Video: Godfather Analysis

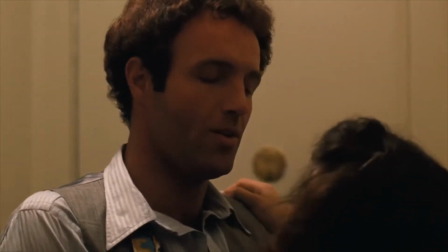247s
Thus, Sonny is seen as the hero and Carlo as the monster.
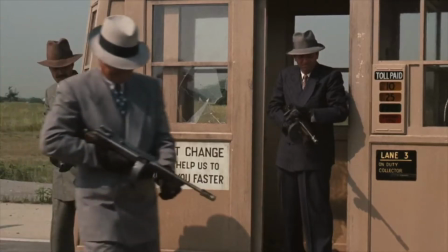252s
So why are high camera angles used when they both were at their most vulnerable, essentially portraying them in similar fashion?
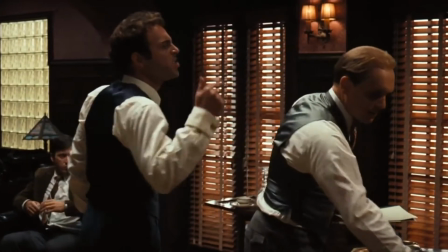261s
When we analyze both Sonny and Carlo, we realize that both of them are paying the price for their temperament,
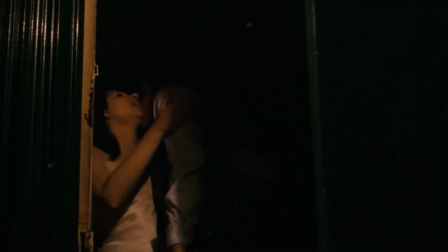268s
impulsivity, and infidelity, regardless if Sonny stood up for Connie.
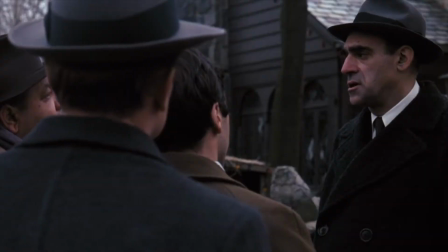274s
Another good example is how camera movements enhanced significant scenes of decision-making and story-changing moments for Michael.
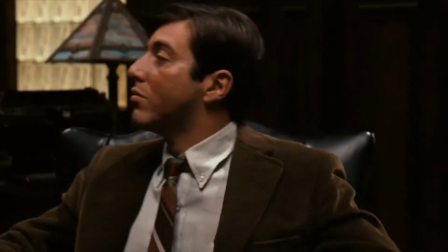283s
When Tom, Sonny, Clemenza, Tessio, and Michael are contemplating whether Michael should meet up with Salazzo and McCluskey,
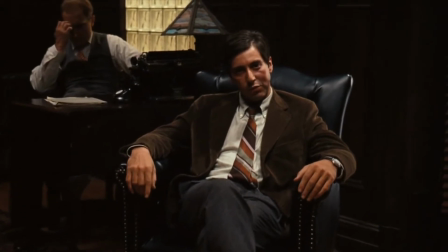292s
Michael speaks up with a solid plan to murder them both.
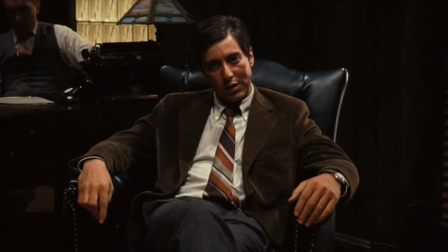296s
We see a very subtle dolly move towards Michael as he narrates his plan,
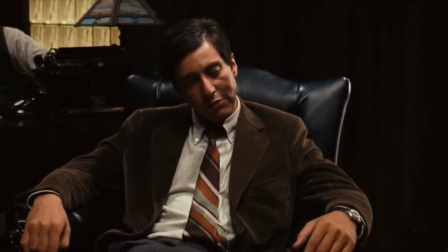302s
which silences everything and everyone else around him,
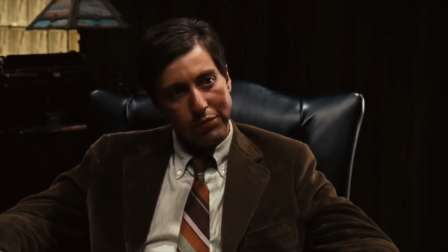305s
and draws us into the scene and makes us listen to his slowly articulated words.
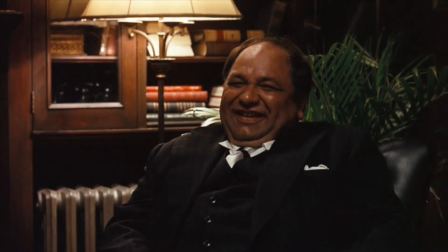311s
Then, the laughter of Clemenza and the others breaks our focus on Michael.
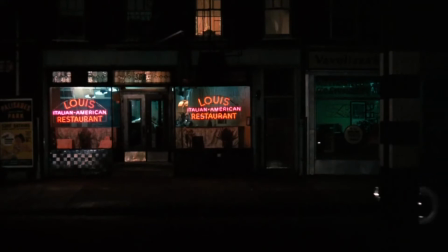317s
A similar dolly is used to move towards Michael when he is at the diner with Sollozzo and McCluskey.
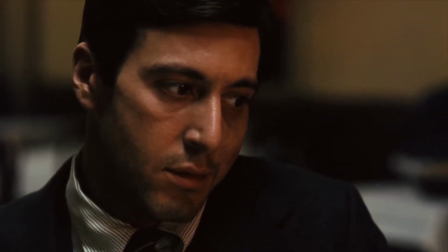326s
We see the dolly move towards Michael's face, and we observe that his eyes dart everywhere,
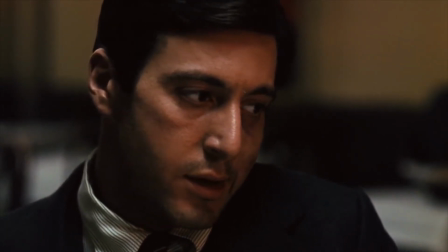332s
and Michael finally stands up and shoots Sollozzo and McCluskey.
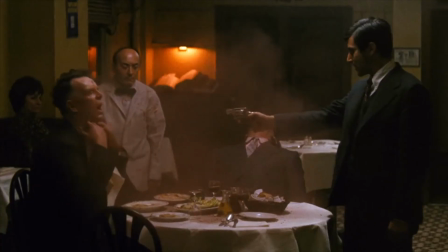336s
This dolly, again, is used to signify significant decision-making for Michael,
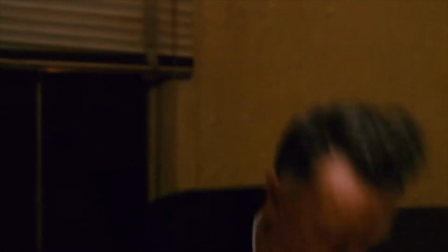343s
as he realizes there's no backing out from his involvement in the Corleone family business.
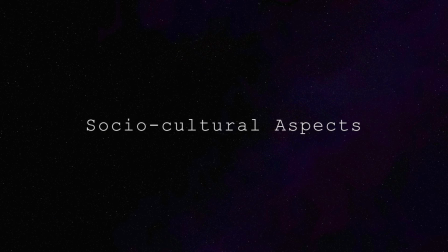351s
Why didn't Vito do anything regarding Carlo's abuse towards Connie?
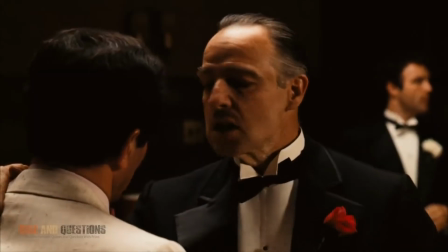356s
Considering many of the ruthless actions he's done,
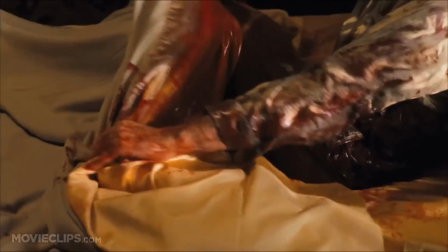359s
we wouldn't be surprised if he immediately ordered the execution of Carlo from Connie's very first complaint.
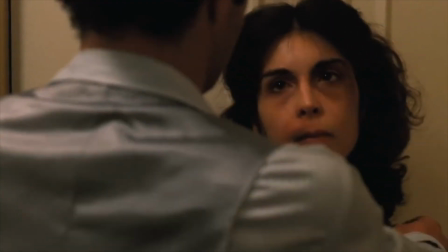369s
But this never happens. Why?
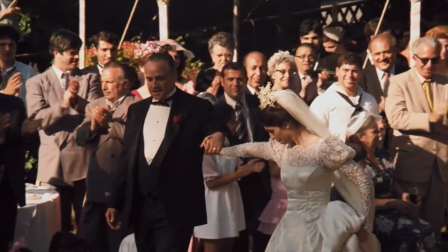372s
Because his role as the father to Connie restricts him from interfering into his daughter's marriage,
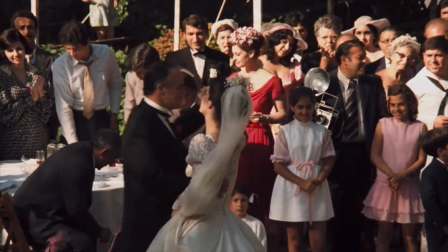379s
which is a tradition of Italian Americans.
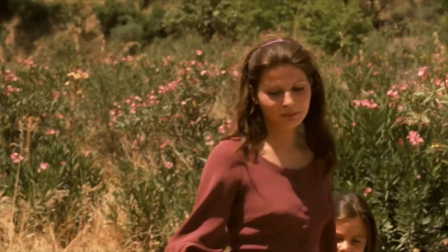381s
The socio-cultural aspects of The Godfather essentially drives the character's choices and actions throughout the movie.
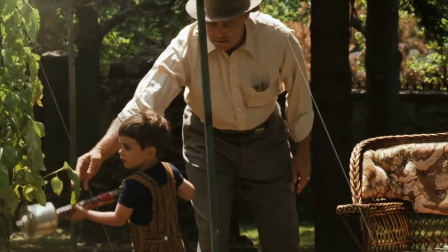390s
Vito is portrayed as a joyful family man, since the importance of family is optimum in Italian American culture.
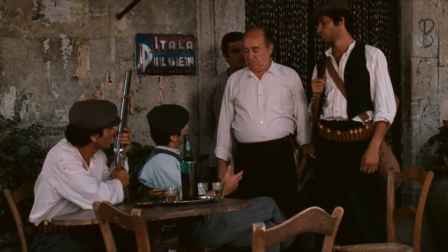399s
As for Michael, he follows Sicilian traditions when he wishes to court Apollonia.
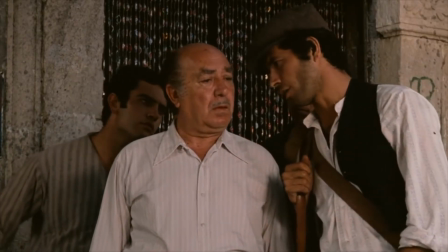405s
He follows what is called an old world courtship,
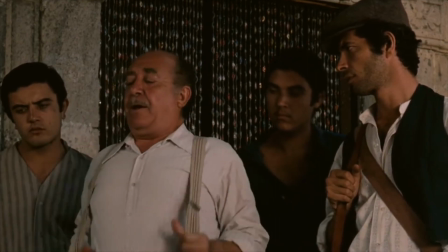409s
where Apollonia's family chaperones their encounters because they need the confidence
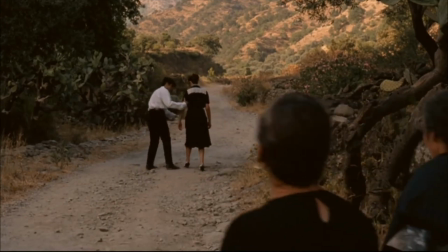415s
that Michael will be a worthy husband who will not only respect Apollonia, but the whole Vitelli family